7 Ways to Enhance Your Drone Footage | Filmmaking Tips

Hey guys, this is Charles Jaeger with Shutterstock. In this tutorial, I'm going to show you some different ways you can enhance your drone footage in post-production.
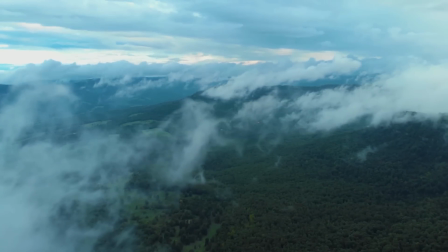These tips will help make your shots more dynamic and visually interesting.
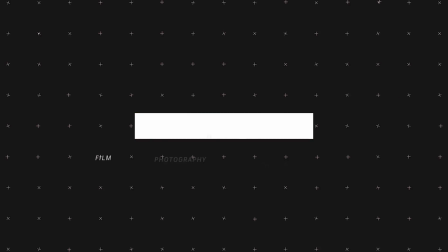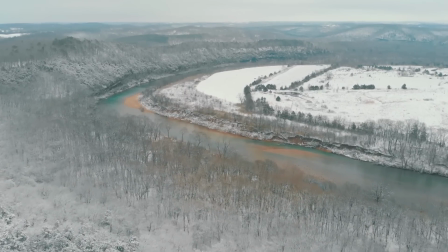So when it comes to achieving your vision for a drone shot, a lot can be done in post-production. I want to share with you guys 7 ways you can enhance your drone shots in post. And I like to think of this as almost like plussing the shot or adding a little bit of extra flair to it. And this is gonna help your shot stand out to your client. Now you can do most of these techniques in your own editor of choice, like Premiere Pro or After Effects.
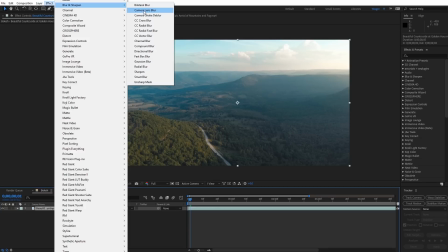I'm gonna demonstrate these inside of After Effects just because it's gonna allow for the most customization.
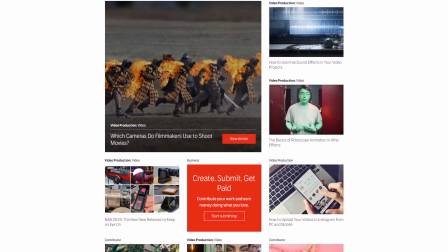Before we get started, I do wanna recommend checking out the full blog post for this tutorial over on Shutterstock.
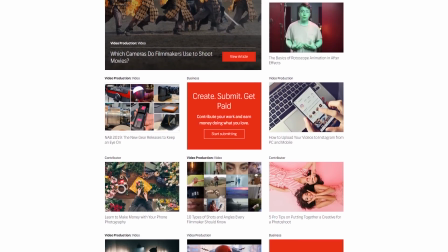I have links where you can directly find some resources I mentioned and a project file with some sample scenes and footage.
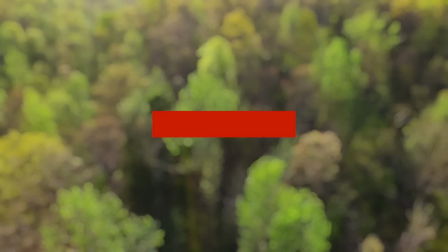A link will be in the description. All right, so the first way you can enhance your drone shots is by adding in zooms in post. I know this one's pretty obvious, but I have an extra trick that can help add to this technique. If your drone footage is in 4K, you can scale in on it in a 1080p timeline and not lose any quality.
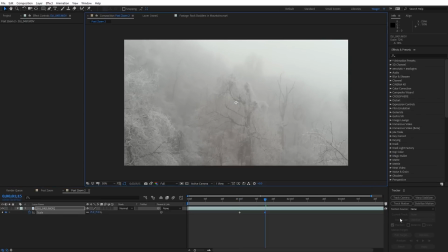Go ahead and keyframe the scaling movement and smooth out the keyframes by making them easy ease keyframes.
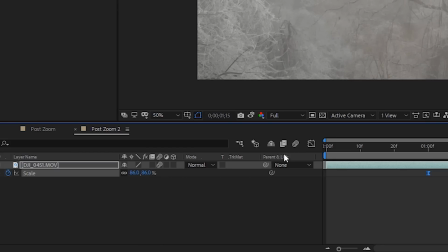It also helps to turn on motion blur for your footage layer. Depending on how fast your zoom is, this can make a difference.
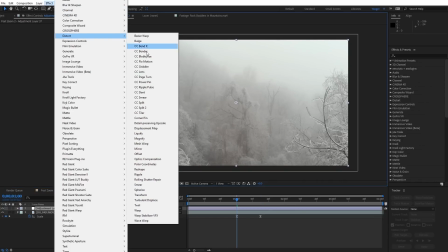Finally, for the extra trick I mentioned, add optics compensation to an adjustment layer above your footage,
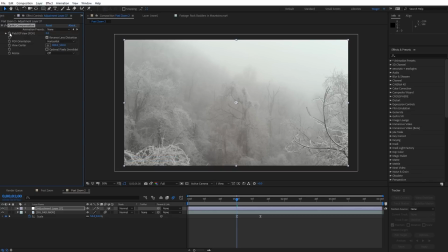and then keyframe the field of view to change at a similar time as the zoom.
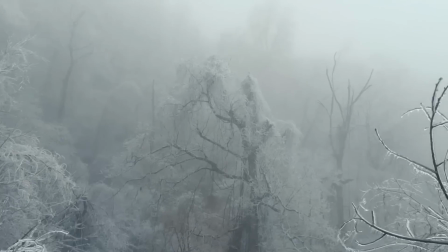This can add more depth to your zoom and works really well on fast zoom shots.
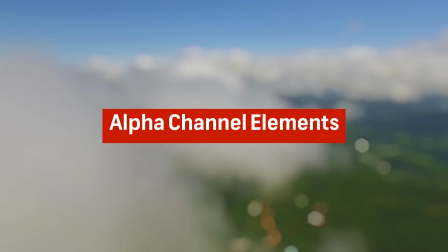The next way you can enhance your drone shots is by adding in alpha channel elements. And these are footage elements with a transparent alpha channel that you can just drag and drop on top of your footage.
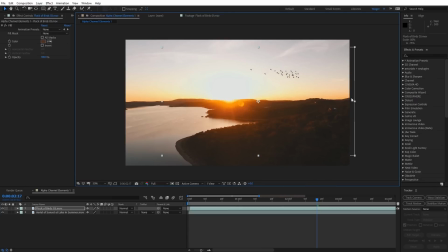The most popular of these tend to be birds flying. These can be a great way to plus an existing drone shot, and Shutterstock has a large assortment of these types of clips.
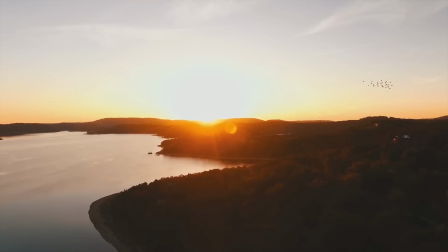You can see on this sunset shot where I added in a group of birds in the distance,
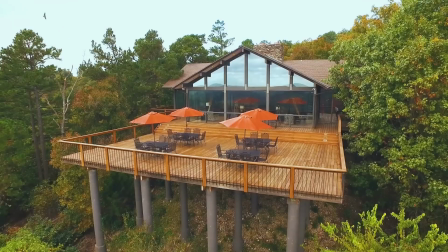and on this cabin shot with a hawk that I added into the background. I think the key to doing this is keeping the added elements kind of secondary to the overall shot, and you also don't want to make them too big so they're distracting.
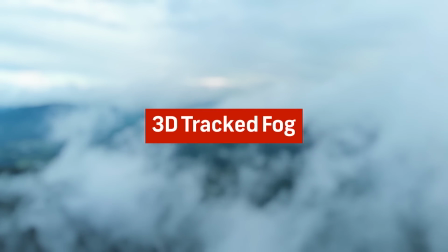Next, you can add some atmosphere to your shots with 3D tracked fog. Adding in fog to your existing drone shot is a lot easier than you might think.
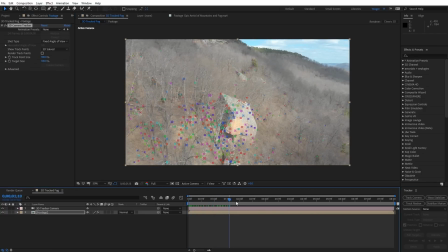First, camera track your footage in After Effects. Next, just drop in some footage of smoke or fog.
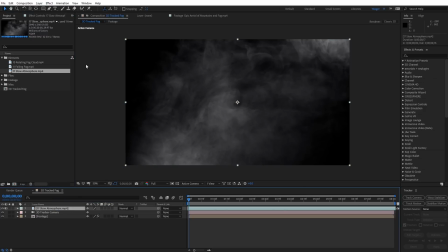Create a random mask shape and then feather it.
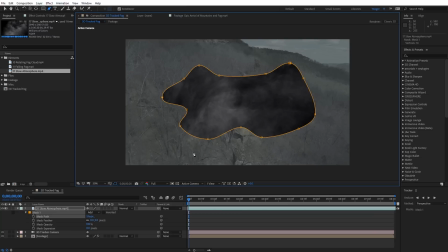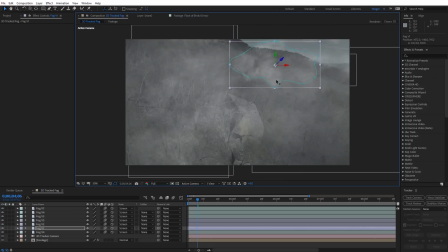Set it to a screen blending mode. And then duplicate it a few times and offset those copies in 3D space by making them 3D layers. This helps create parallax during the camera movement. If your fog footage is slow moving, you can actually let it play for more added movement.
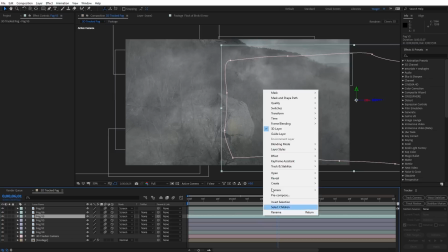However, I like to freeze frame each layer at different points because the fog will likely have enough movement from the parallax in the scene.
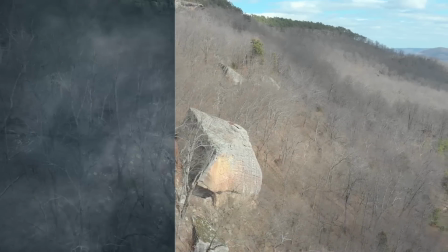You can see how drastically you can change the look of a shot with this before and after.
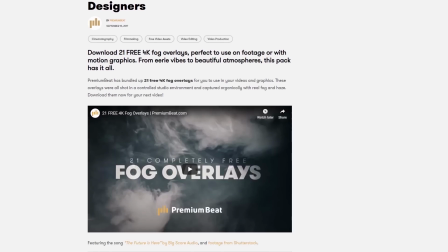Also, the fog overlays I'm using are free from Premium Beat, so check out the blog post for those.
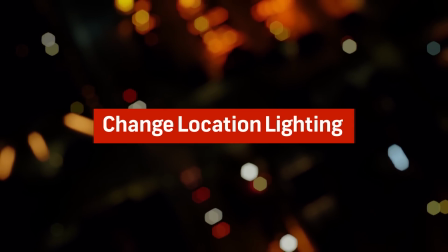Next, you can change the color of location lighting at night. This is an easy trick for nighttime drone shots.
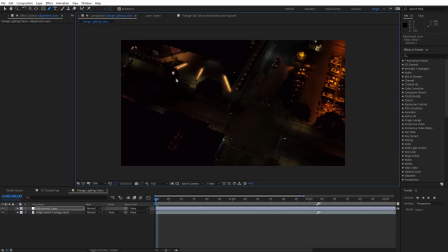It can really add a lot of production value. First, create an adjustment layer and create a broad mask around some lights in your nighttime scene. Keyframe the mask movement so that it tracks with the lights. Then simply add a hue and saturation effect and offset the hue colors.
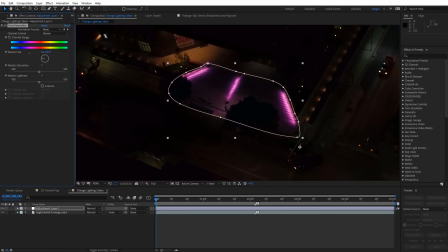Since the dark areas are desaturated, they'll stay dark, but the lights will change.
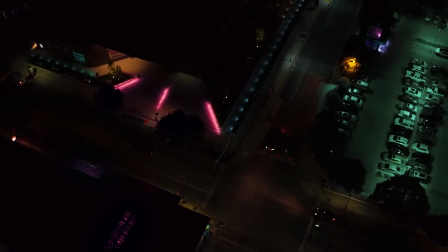This method can give you lots of creative control over your location. Next, you can add motion blur to your drone footage in post. This is great if you filmed your drone footage at a high shutter speed, or if you speed up your drone footage in post and you want it to look more natural and cinematic.
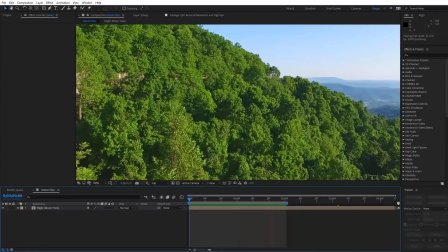There are a few built-in effects inside of After Effects you can use to achieve this.
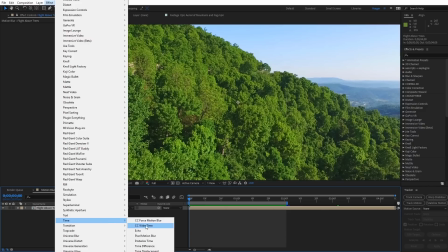The first is pixel motion blur, which creates motion blur based on the pixel motion in the footage.